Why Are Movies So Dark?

Why are movies so dark these days? It's been five years since the Game of Thrones episode, The Long Night,
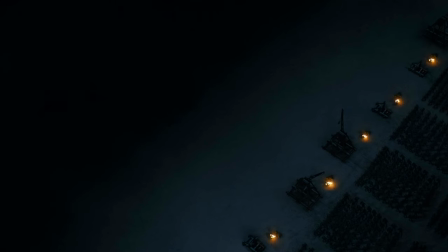propelled the subject of conspicuously dark or dim images into the mainstream discourse. Five years later, we're still awash in dim imagery. Why haven't we solved it yet? Who's to blame? Well, first, we need to define dark. What the heck is darkness? A digital image is made up of pixels, and each of these pixels has a luminance value that can be expressed as an IRE level.
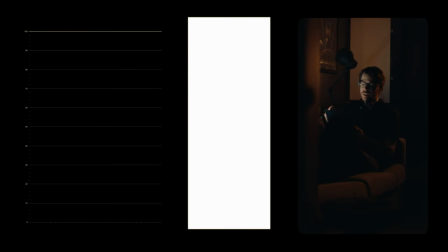Zero is black, 50 is middle gray, 100 is white. Which brings us to... Underexposure is often blamed as the root of the quote-unquote new darkness, supposedly infecting films everywhere. You know, cinematographers getting lazy on set and not renting enough lights. But is it? Well, it's a measurement of one thing. How much light is getting to your camera's sensor or film frame?
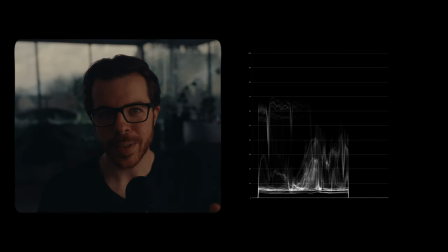It determines the information set that you have to push around. This frame, filmed at ISO 800 and underexposed by a couple of stops, need not result in a final image that is any darker than this image, which is overexposed by two stops.
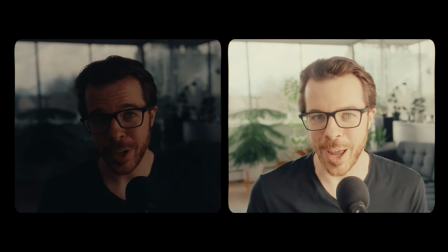This is because once we've captured a decent data set, we're free to move it around in various directions.
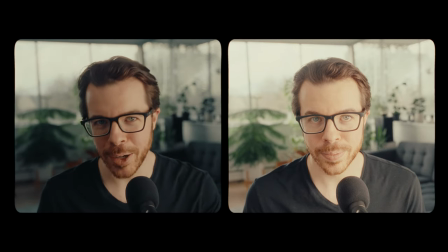By simply pushing this sensor data brighter in post-production and this sensor data darker,
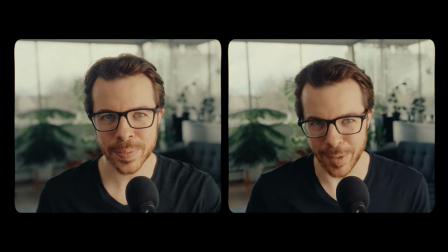we end up with two images with perceptually equivalent brightness levels. Of course, as a byproduct of the underexposure, this image is significantly noisier than that image, but that's a totally different variable than lightness and darkness.
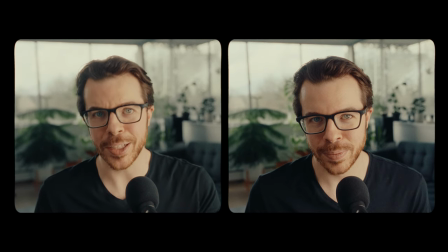Color grading, on the other hand, impacts perceived brightness significantly more than exposure in camera. So this same image with a white point set to 100 IRE, or 70 IRE,
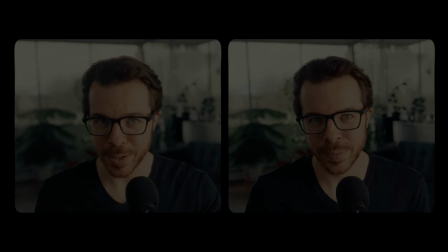or 30 IRE produces three totally different perceptions of brightness. This image though, speaking qualitatively, feels a bit forced, right? This is because you're looking at me now and you can tell it's a bright day outside, but the color grading is telling you otherwise. That's a dissonance. And this is where we have to tackle lighting design.
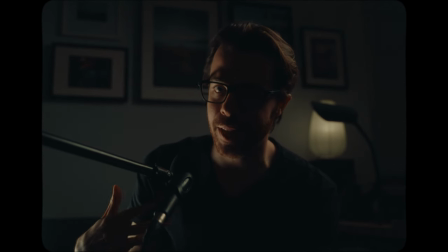This image has been lit with about eight times the amount of light as that image, and yet it feels darker.
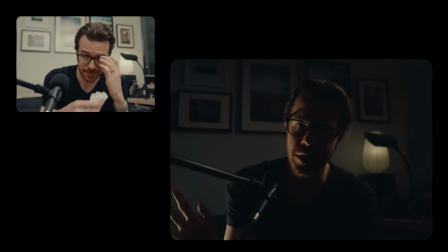This is because, except in extreme cases, the amount of physical lighting we have on a film set has almost nothing to do with how bright our final image looks on screen. It has much more to do with where you point the light, how much of the frame you are lighting with that light, and the contrast between various elements in the frame.
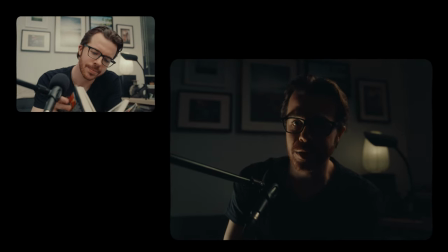And of course, when you add color correction to the mix, you can maximize or minimize that effect. This is a brightly exposed image that has been carefully curated so as to appear dark.
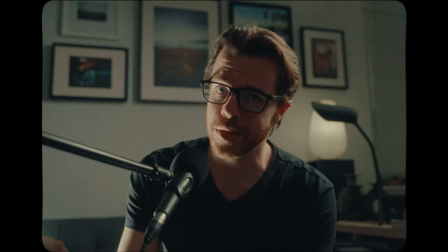So why are filmmakers having gathered the requisite data to do this, instead giving us images that look more like this? This is where things get less quantifiable, but I think it boils down primarily to two factors. First, because we can now. The digital toolkit, in particular the post-production toolkit, allows us far more flexibility in terms of rendering what darkness looks like on screen than we had previously.
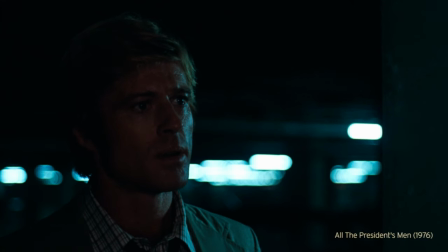Enjoy. When Gordon Willis shot his famous dark scenes on 35mm film stock timed photochemically,
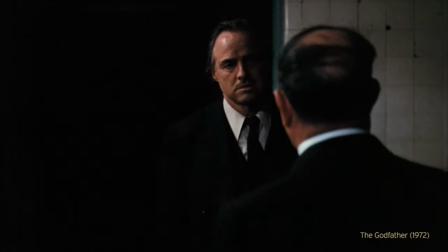he couldn't change his white point in post-production the same way that we can now. He had to create a sense of darkness mostly through lighting, and his margin of error was low.
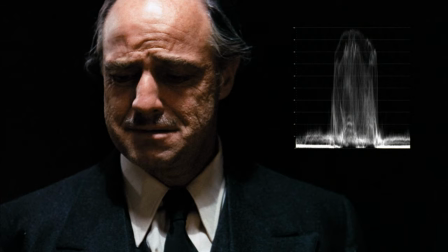His quote-unquote dark scenes are full of well-exposed skin tones thrown into relief against large areas of negative space.
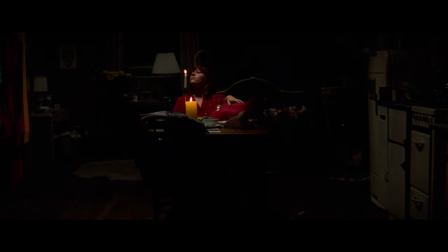It's this contrast that creates a sense of darkness. Compare that to the work of Greg Fraser and Bradford Young and many others,
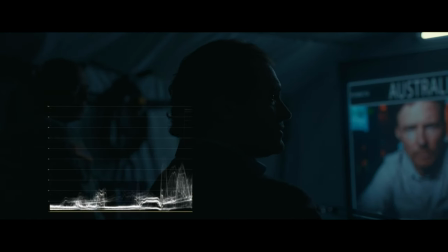and we can see that the white point of these scenes was not physically possible prior to digital intermediates. When a new toolkit is introduced, it's in the nature of forward-thinking artists to explore all the new possibilities that said toolkit opens up. It's no surprise, then, that filmmakers are taking full advantage of these opportunities. But these tools do not make dim cinema inevitable. They just make it possible.